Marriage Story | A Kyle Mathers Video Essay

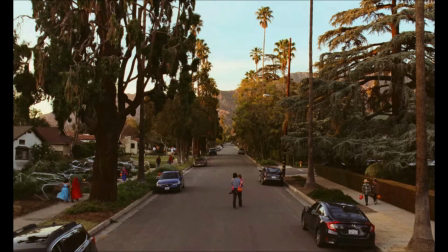(0:00)
In film, one of the key foundations of a director's craft in influential storytelling is blocking.
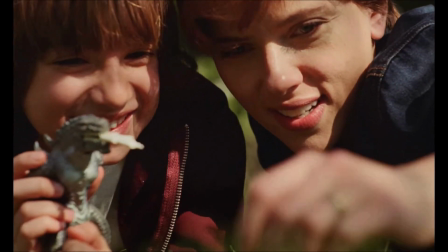(0:05)
Specifically, good blocking allows the character to motivate the camera movement and ensures that the audience
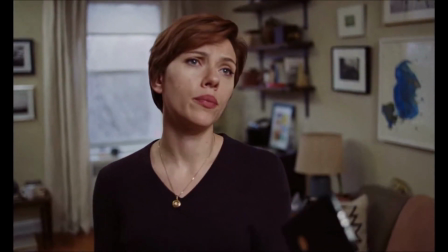(0:11)
is looking where you want them to look and absorbing the information important for understanding the scene.
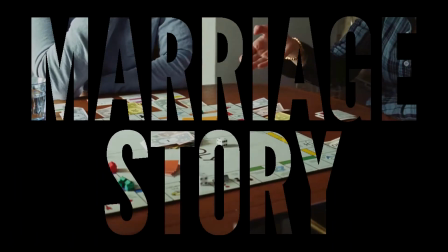(0:17)
I'm going to be taking a look at this practice in action using the film Marriage Story, which was released in 2019 and directed by Noah Baumbach.
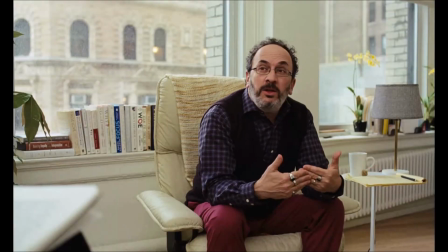(0:25)
The film focuses on a married couple that are going through a difficult divorce.
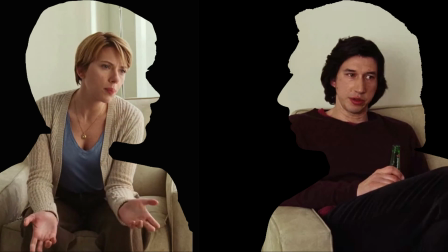(0:29)
The couple consists of our two main characters, Nicole, played by Scarlett Johansson, and Charlie, played by Adam Driver.
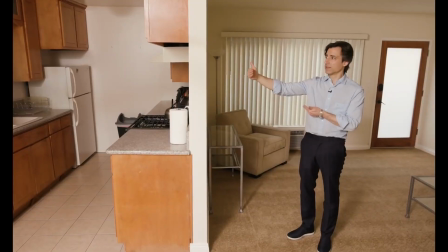(0:36)
We'll be analyzing 3 examples from the film to illustrate and explain how Noah Baumbach visually separates characters through the use of blocking,
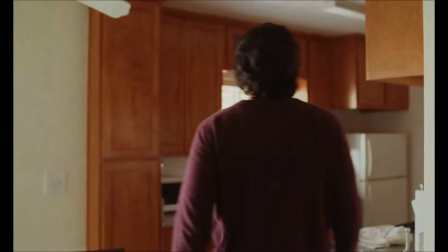(0:44)
and in every location characters are placed in a way that can put them at odds with
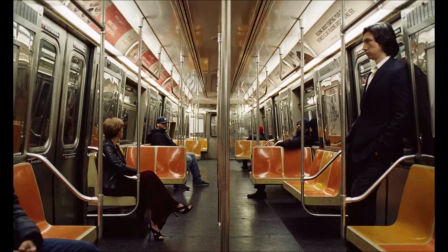(0:49)
each other and divide the frame into separate portions for each character to inhabit.
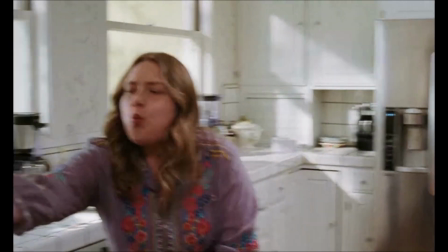(0:54)
The first scene that we'll be examining is when Charlie is served with divorce papers.
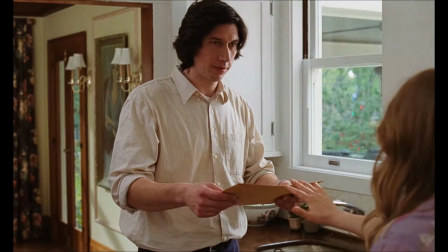(0:58)
The scene involves 4 characters, and in order of appearance are Cassie, Sandra, Nicole, and Charlie.
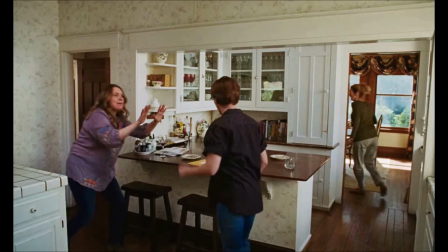(1:03)
The scene takes place in Nicole's kitchen and is framed so there are 2 entrances that can be seen.
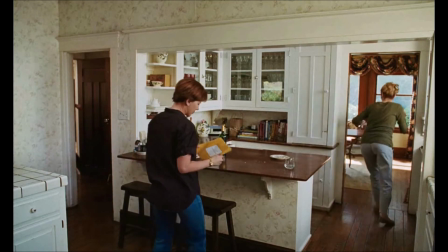(1:08)
This allows for Cassie and Sandra to enter and exit through 2 separate doorways on opposite sides.
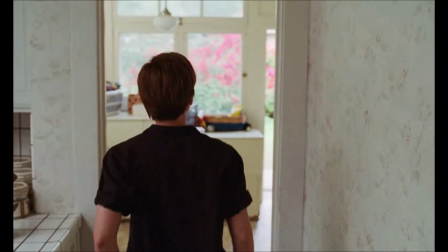(1:14)
By doing this, the kitchen never feels overcrowded with characters, and this allows the viewer's focus to be primarily on Nicole and Charlie.
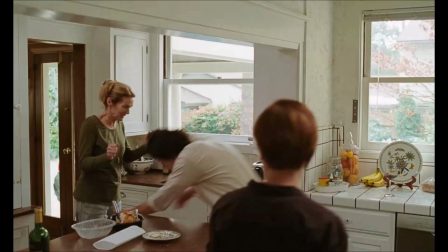(1:22)
Cassie and Sandra only re-enter the kitchen when they have something important to do that progresses the scene.
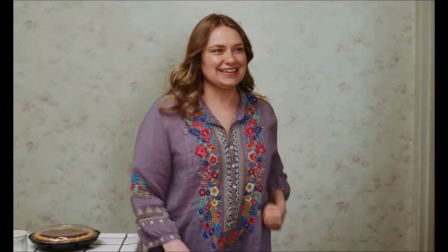(1:27)
They are not left loafing in the background of the kitchen because that would distract the audience, not like a certain scene from a film that we covered in class.
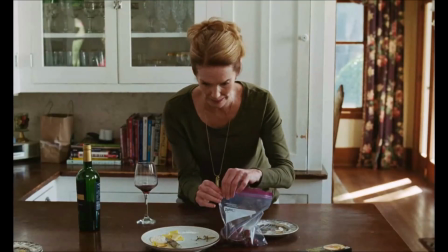(1:35)
The shots rotate through the cast of Cassie, Sandra, and Nicole in that order 3 consecutive times.
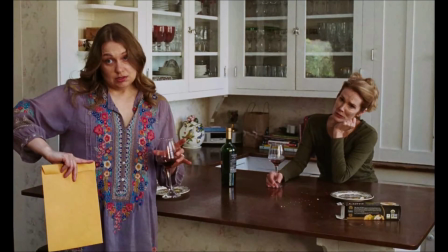(1:41)
Cassie and Sandra share the same sentiment of being apprehensive about serving these divorce papers and think that Nicole should reconsider her decision.
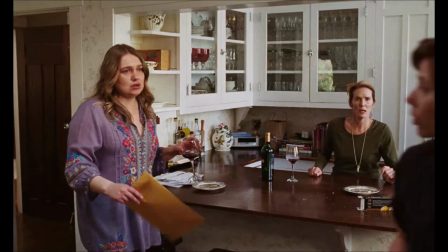(1:50)
The pattern that was transpiring is broken by Nicole, and this represents her conflicting opinions and thus breaks the rhythm of the shot pattern.
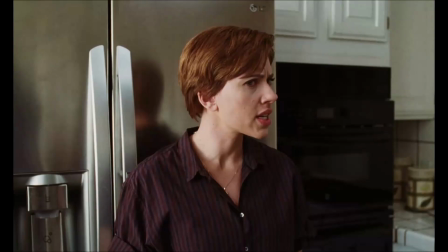(1:57)
Then Cassie and Sandra are framed together in contrast to Nicole, who is framed in her own shot.
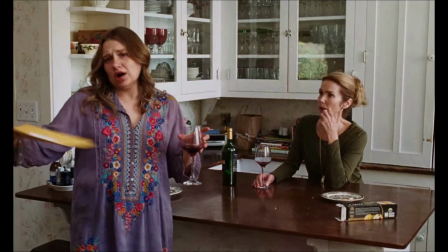(2:03)
This visually assists with showing the conflict between them surrounding whether Nicole should divorce Charlie.
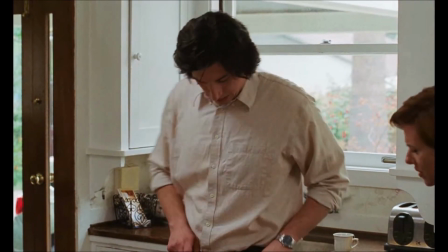(2:08)
When Charlie arrives and enters the kitchen, the camera movements start being dictated by his movements around the kitchen.
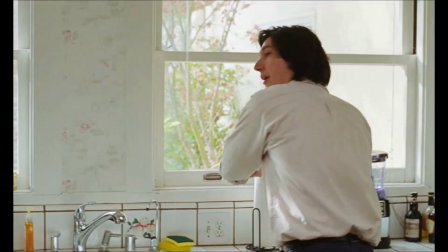(2:14)
He begins this scene at a high point, blissfully unaware of the divorce papers that Nicole plans to serve him with,
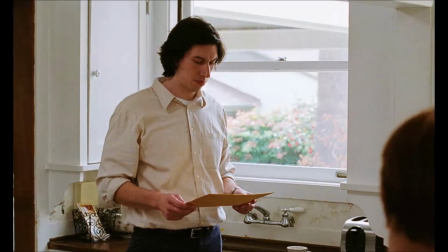(2:20)
and when he discovers these papers, the scene immediately comes to a halt and the tone changes to be more serious.
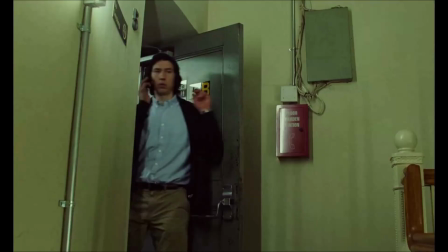(2:27)
Then we get to see Nicole gain equal control of the scene with Charlie. The next scene focuses on Charlie receiving a phone call from Nicole's lawyer, Nora.
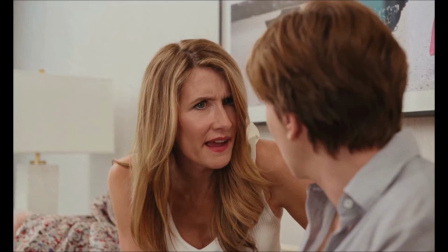(2:35)
She is trying to inform Charlie that they haven't received a response to their filings, and if he doesn't respond,
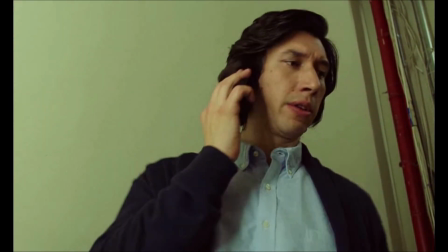(2:41)
then they will arrange for a default judgment which would allow them to obtain full custody of their son Henry.
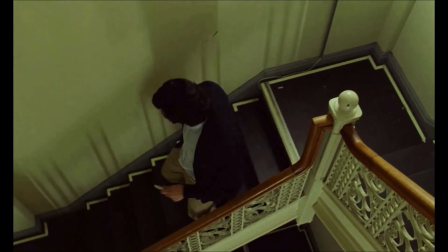(2:46)
As Charlie is receiving the bad news, he continues to descend down the stairs.
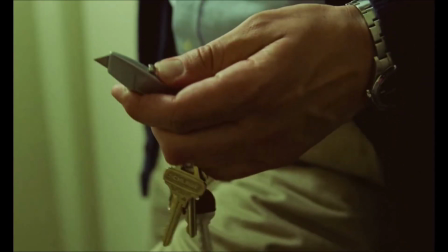(2:51)
The scene starts with his movement motivating the camera because he hasn't lost control of the scene at this point, but once he begins his descent,
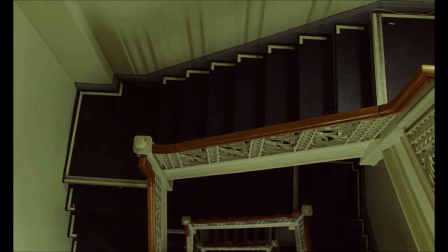(2:58)
the camera stays above him, illustrating how his movement no longer motivates the camera's movement and that this news is pushing him to rock bottom.
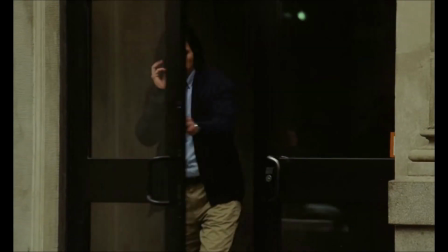(3:06)
At the conclusion of the phone call,
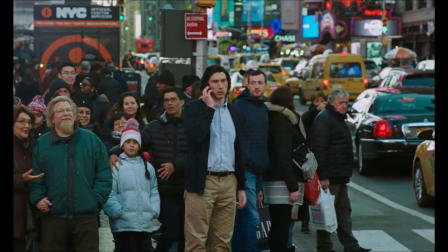(3:08)
Charlie has made his way out into the streets of New York and is no longer the main focus in the frame and has become just another person in the crowd.
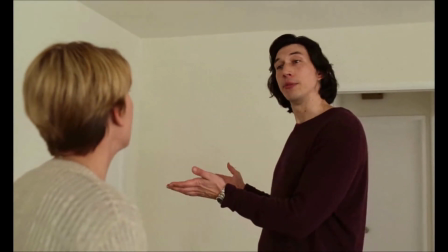(3:16)
The final scene that we'll be analyzing is a heated argument between Charlie and Nicole.
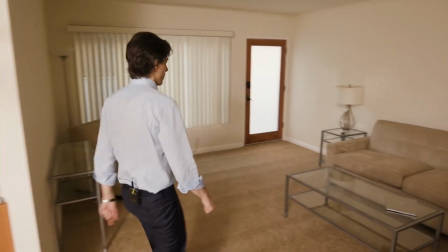(3:21)
Whenever the couple are having an argument, Noah Baumbach finds a way to visually divide the frame.
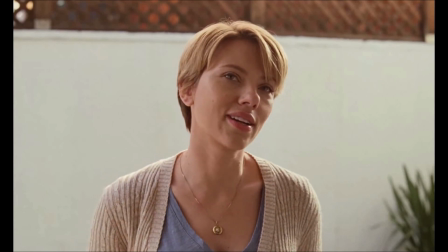(3:26)
As Charlie and Nicole are talking, he offers her a drink and proceeds to enter into the kitchen as she is talking to him.
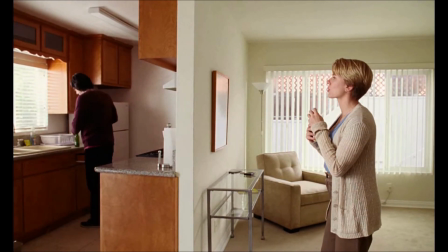(3:32)
The kitchen is set up with a wall blocking it from the view of the living room. Nicole is placed in the living room while Charlie is in the kitchen.
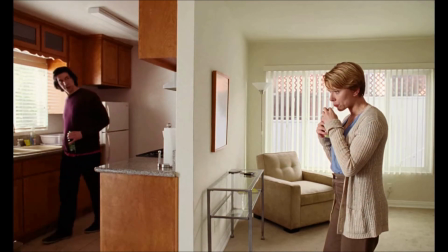(3:39)
Visually, this further illustrates the growing divide between the characters.
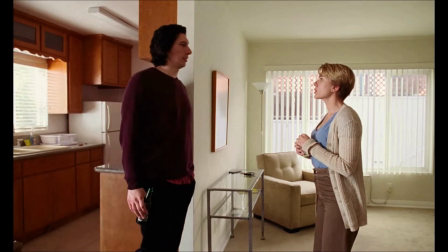(3:43)
Even when they're trying to have a conversation, there's always a barrier between them, and even as they are in the same space,
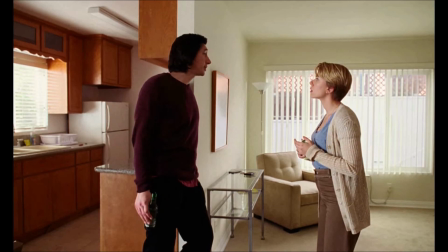(3:49)
it is the idea of them being together while still being separated from each other.
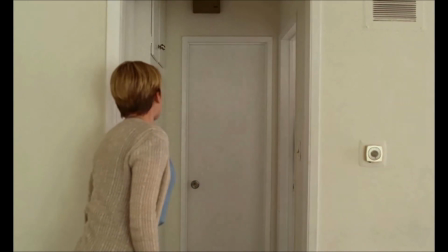(3:54)
Charlie does not want to face the reality of their situation, while Nicole just wants to move on in her life and start a new one.